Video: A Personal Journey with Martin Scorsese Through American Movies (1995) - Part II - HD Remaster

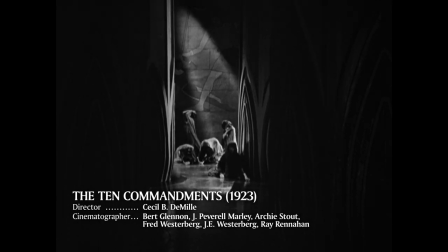877s
Great illusionists of the past, Cecil B. DeMille, D.W.
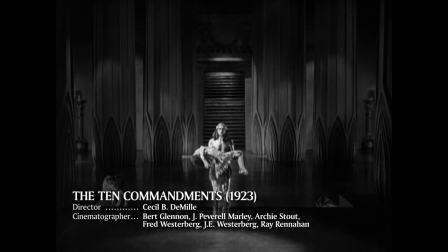882s
Griffith, Frank Borzage, King Vidor, were conductors.
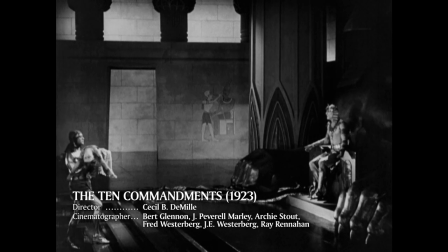888s
They orchestrated visual symphonies, what Vidor called silent music. It would fade away as Hollywood embraced sound, but the legacy of the silent era was remarkable. American movies had matured into a sophisticated art form with elaborate camera moves, long takes, deep focus, expressive lighting, miniatures, etc.
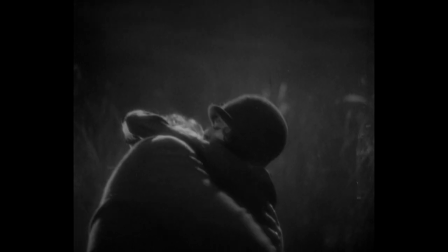910s
And in the late 20s, the most exciting experiments were taking place at the Fox Studios,
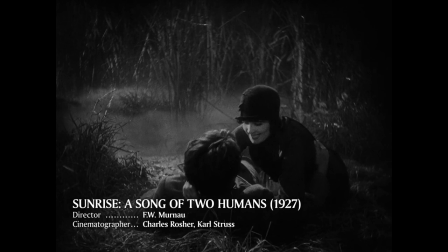915s
where the German master, Friedrich Murnau, was given carte blanche on the strength of his European triumphs.
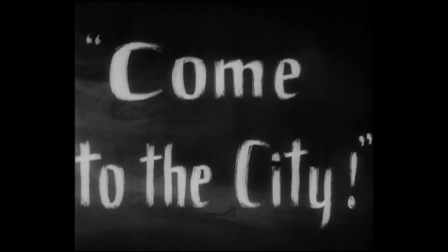923s
His film Sunrise became the most expensive art film made in Hollywood.
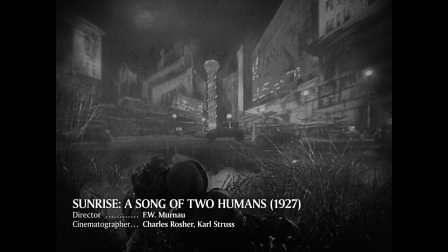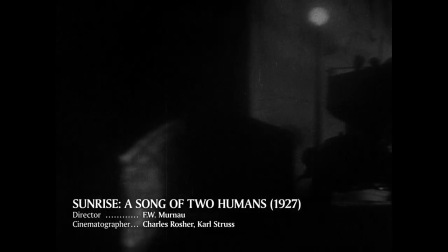933s
Rather than a plot, Murnau offered visions, a landscape of the mind.
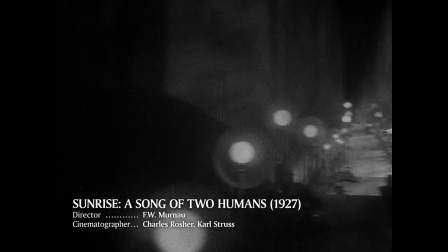939s
His ambition was to paint his character's desires with lights and shadows.
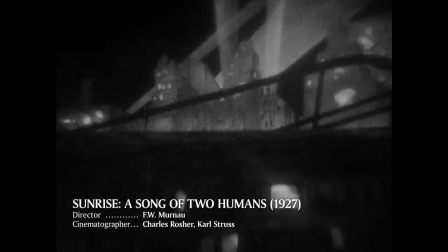945s
This is how the frenzied city girl tempts the young farmer with a kaleidoscope of images.
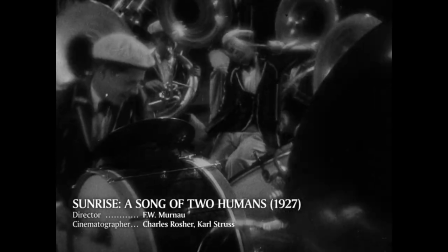953s
She wants him to leave everything behind, his land, his wife, his child, the peace and innocence of the country life.
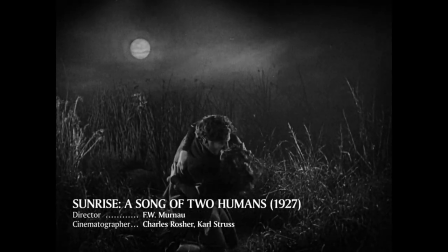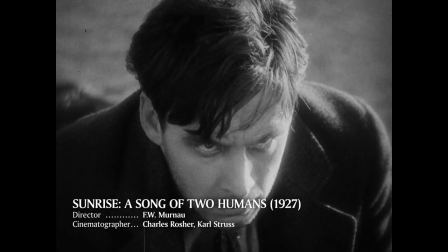966s
The vamp has planted a deadly thought in the young husband's mind.
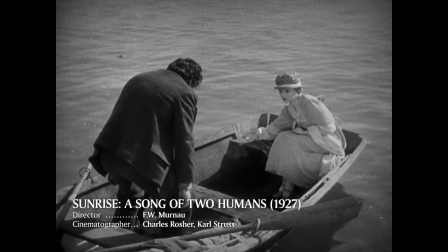972s
Murnau calls Sunrise a story of two humans. This song of the man and his wife is of no place.
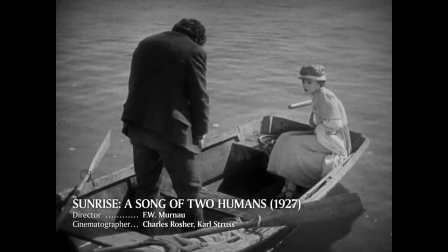980s
You might hear it anywhere, at any time. They don't have a name.
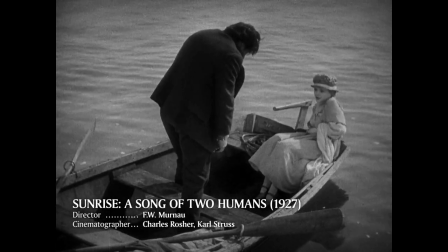987s
But you experience every idea, every emotion that visits them.
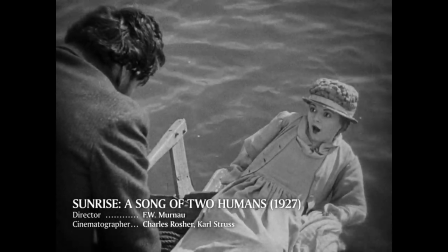992s
He had George O'Brien's shoes weighted with 20 pounds of lead to give the actor a more threatening presence.
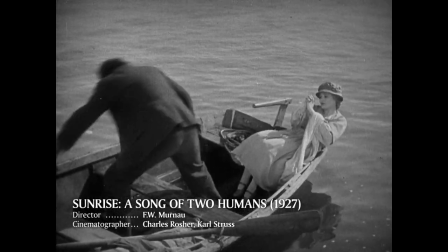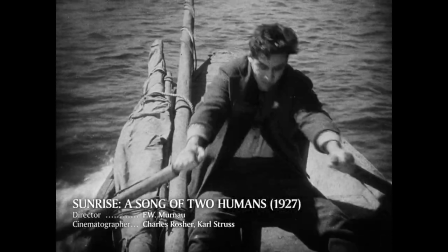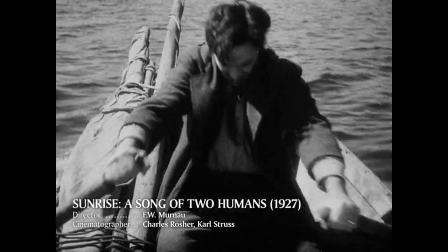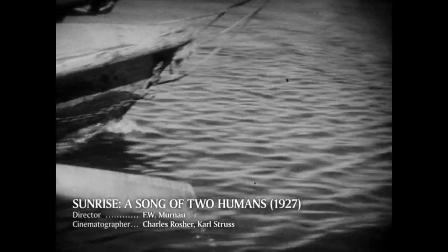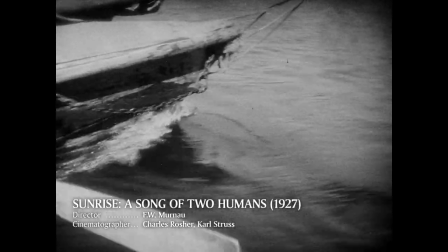1023s
Murnau was called a cerebral director by his Hollywood peers because he demanded that his actors fully understand the mind of their character.
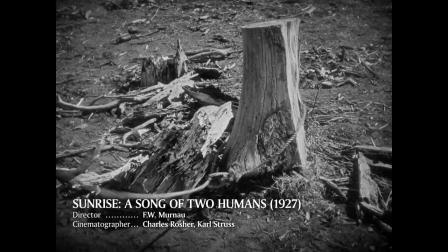1031s
He said, "I talk to an actor of what he should be thinking rather than what he should be doing."
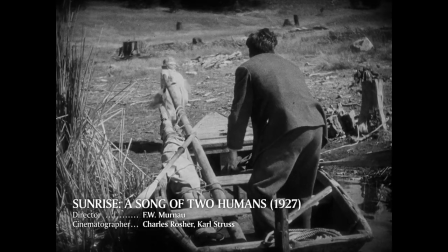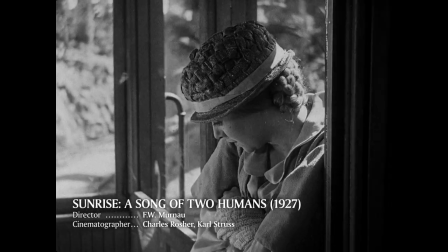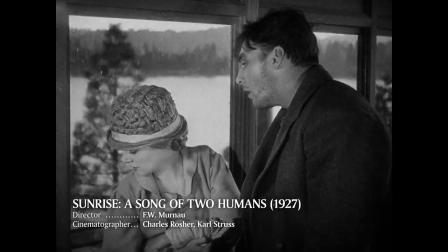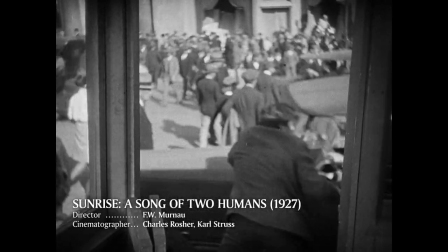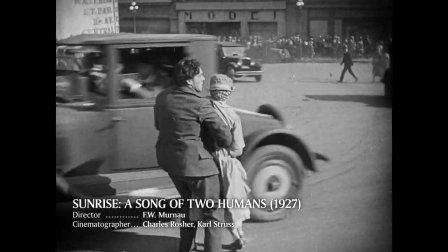1062s
"Camera," said Murnau, "is the director's sketching pencil. It should be as mobile as possible to catch every fleeting mood.
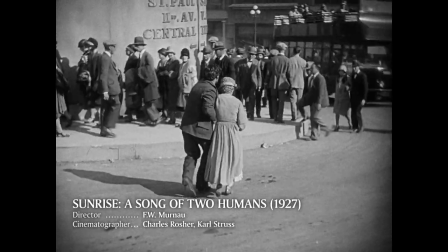1071s
It must whirl and peep and move from place to place as swiftly as thought itself."
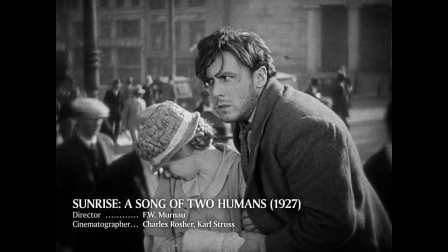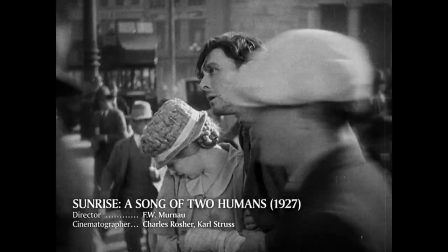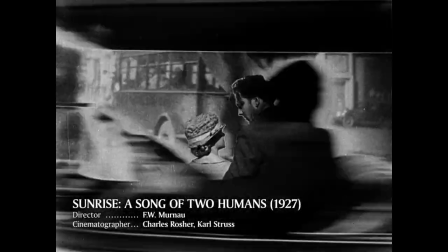1085s
Later in their journey, the broken couple is reunited. Fear and guilt fade away.
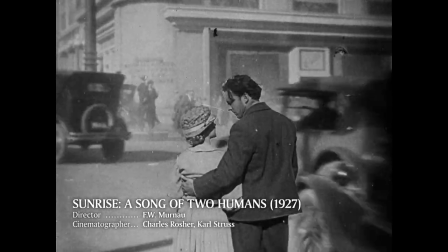1090s
They become invulnerable. Nothing can harm them anymore, not even the city's hustle and bustle.
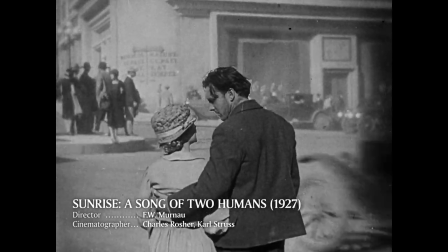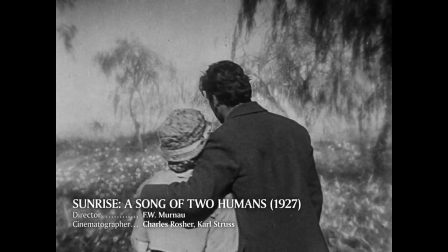1103s
Magically, subjective perceptions take on an objective reality.
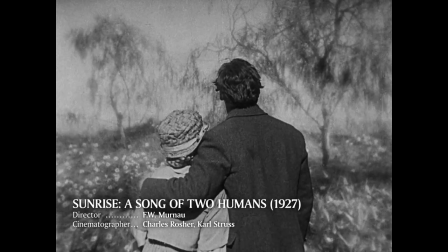1108s
A superimposition could serve as an inner vision or an inner monologue.
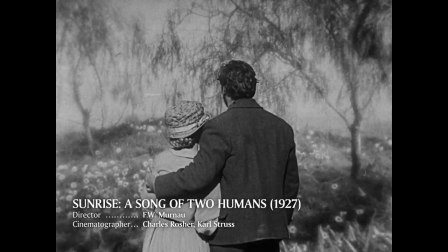1115s
What Murnau is projecting onto the environment is their dream, their common dream.
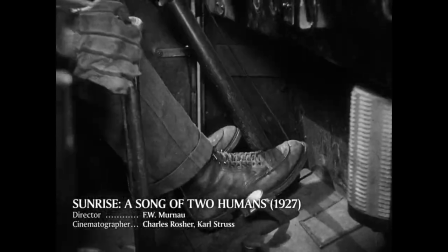1125s
At least for a brief moment.